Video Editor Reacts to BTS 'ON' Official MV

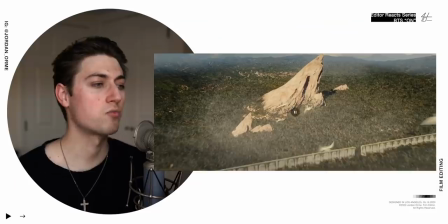Man, this is such an like an existential video, bro. And this rock really reminds me of Pride Rock, which is from The Lion King.
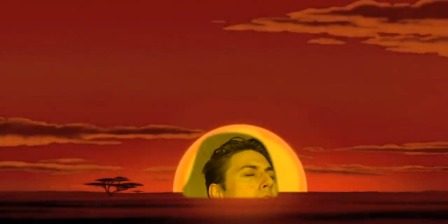The circle of life. Bird came to freaking life. Wait, I mean, you could go buy some merch, but I got something better to tell you. I just launched the Jordan Orme Shorts YouTube channel.
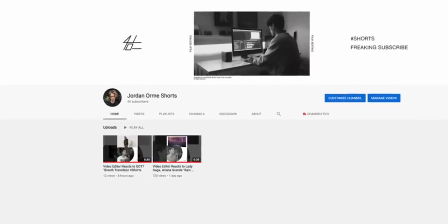I'm making less than a minute content, posting every day, editing content, K-pop content. Click the link in the description or search Jordan Orme Shorts on YouTube and please subscribe for some awesome stuff. What's up, Screen Bean? Welcome back. My name is Jordan Orme. I'm a professional film editor and I've been able to edit some awesome music videos for artists like Justin Bieber, Post Malone,
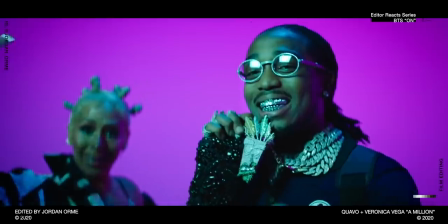Roddy Ricch, Tyga, G-Eazy, Quavo, Kehlani, Sway Lee, Megan Thee Stallion, and so many more. Welcome back to another episode of Music Video Editor Reacts, where I react to music videos from a music video editor perspective.
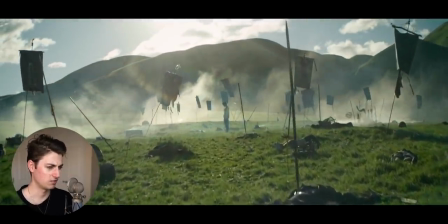Oh my gosh. Dang, is this Game of Thrones?
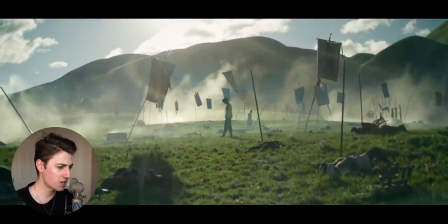What am I watching here?
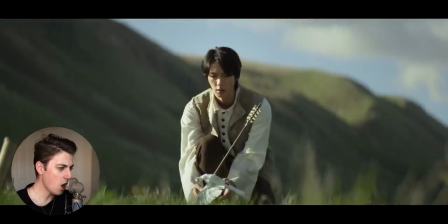Oh my. Jin, no! There's a bird that got arrowed.
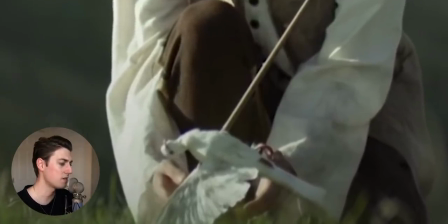But man, look at this poor dove. It got killed in the battle. Story always comes first in film editing.
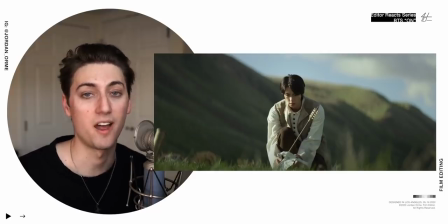This video is a very high concept video and has a lot of different elements going into it. It may seem very random, but the main thing that we need to remember is that the video's theme is about the circle of life and the hero's journey.
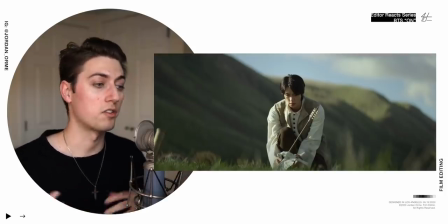So the circle of life is we have birth, life, and death, and the cycle continues.
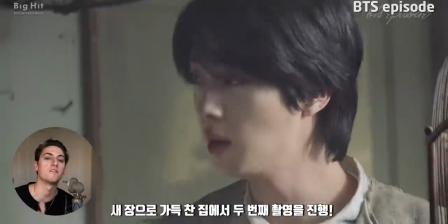And the hero's journey is a hero accepting their task, going to face an obstacle, fighting the obstacle, and then coming out on top.
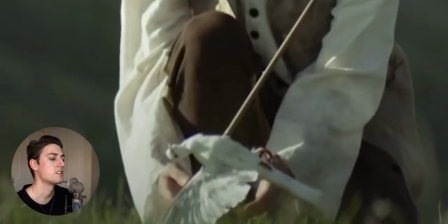So this dove represents basically innocent bloodshed in a battle.
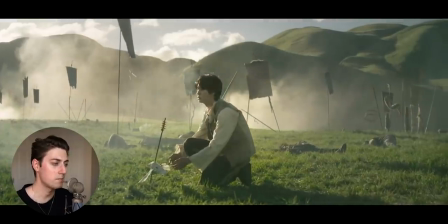Jin, it's gonna be okay, man.
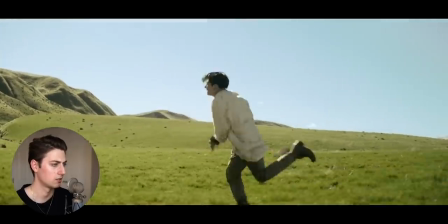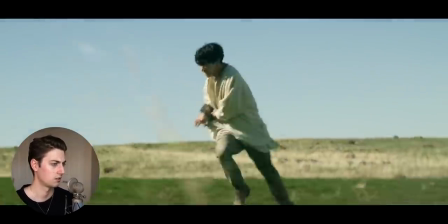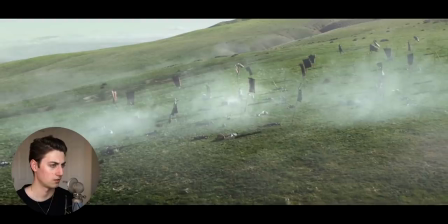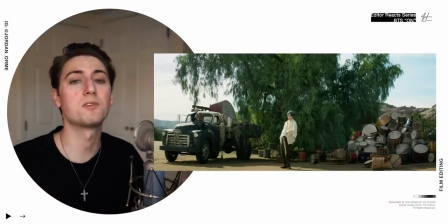Every member has their own storyline in this video, and this video seems random because there's a bunch of different eras, there's modern time, historical times. This is a video about humanity and the circle of life and battling things and overcoming them. And like the dove that we saw earlier, this is a scene reminiscent of drummer boys going into battle,
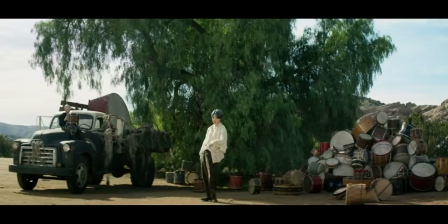innocent kids getting killed, and we can see all the drums over here on the right, insinuating that there were a bunch of kids before this kid that might have died innocently in battle.
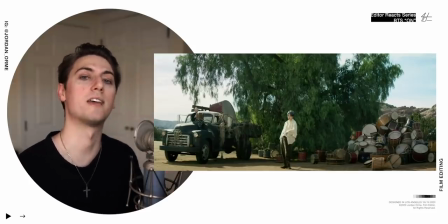This again representing the death part of the circle of life.
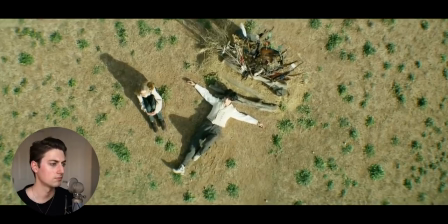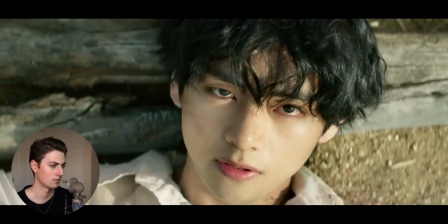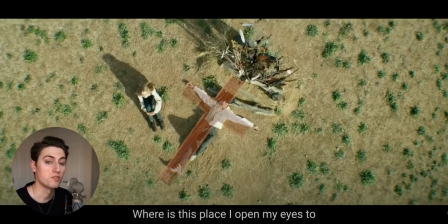In this shot, we have a historical callback to the crucifixion and Jesus, and we also have above him burdens.
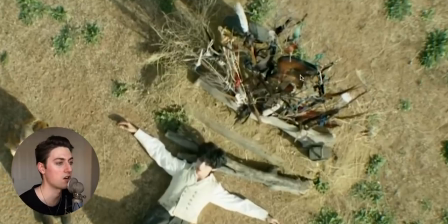It looks like we got some arrows, a guitar, things that are weighing him down.
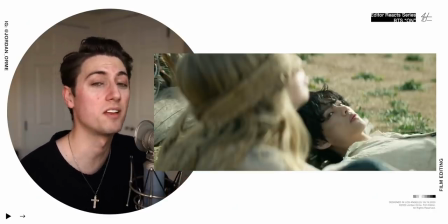And then we have this girl who is supposed to be playing his younger sister, and she is blindfolded.
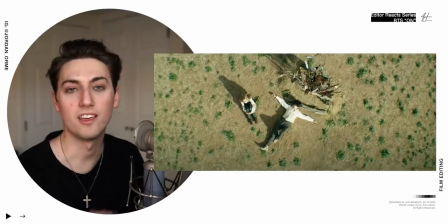So she is unaware of the burdens that V is carrying. And V here is trying to be strong for her in the face of hardship and take on the burdens of the world.
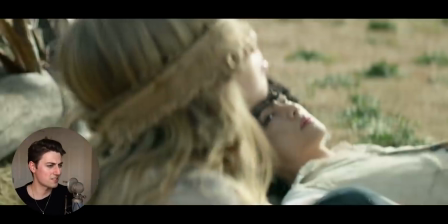Yes!
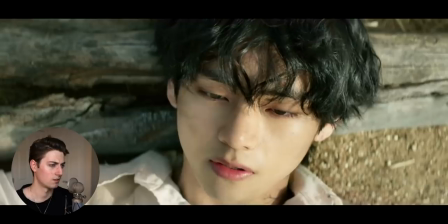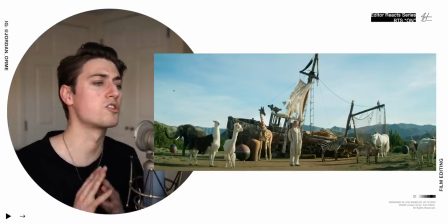Now, one thing I'm noticing in the editing is that we're showing a new scene almost every phrase.
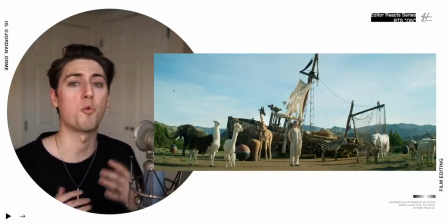So it's natural when we have an 8-bar phrase or a 4-bar phrase to show something new to keep the audience interested.
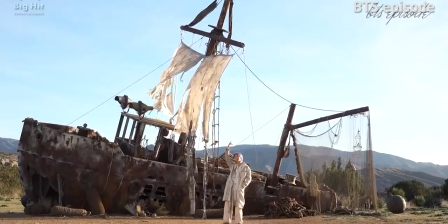Now, this obviously makes a lot more sense because the song is broken up and each member is featured on a different part of a track. They usually have about 4 or 8 bars each. And then we can show their scene and their storyline for that part of the song.
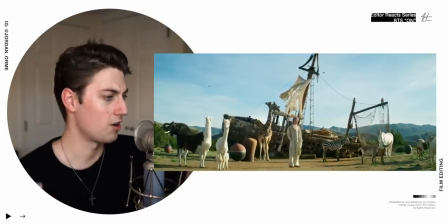Yeah. Yeah. Yeah.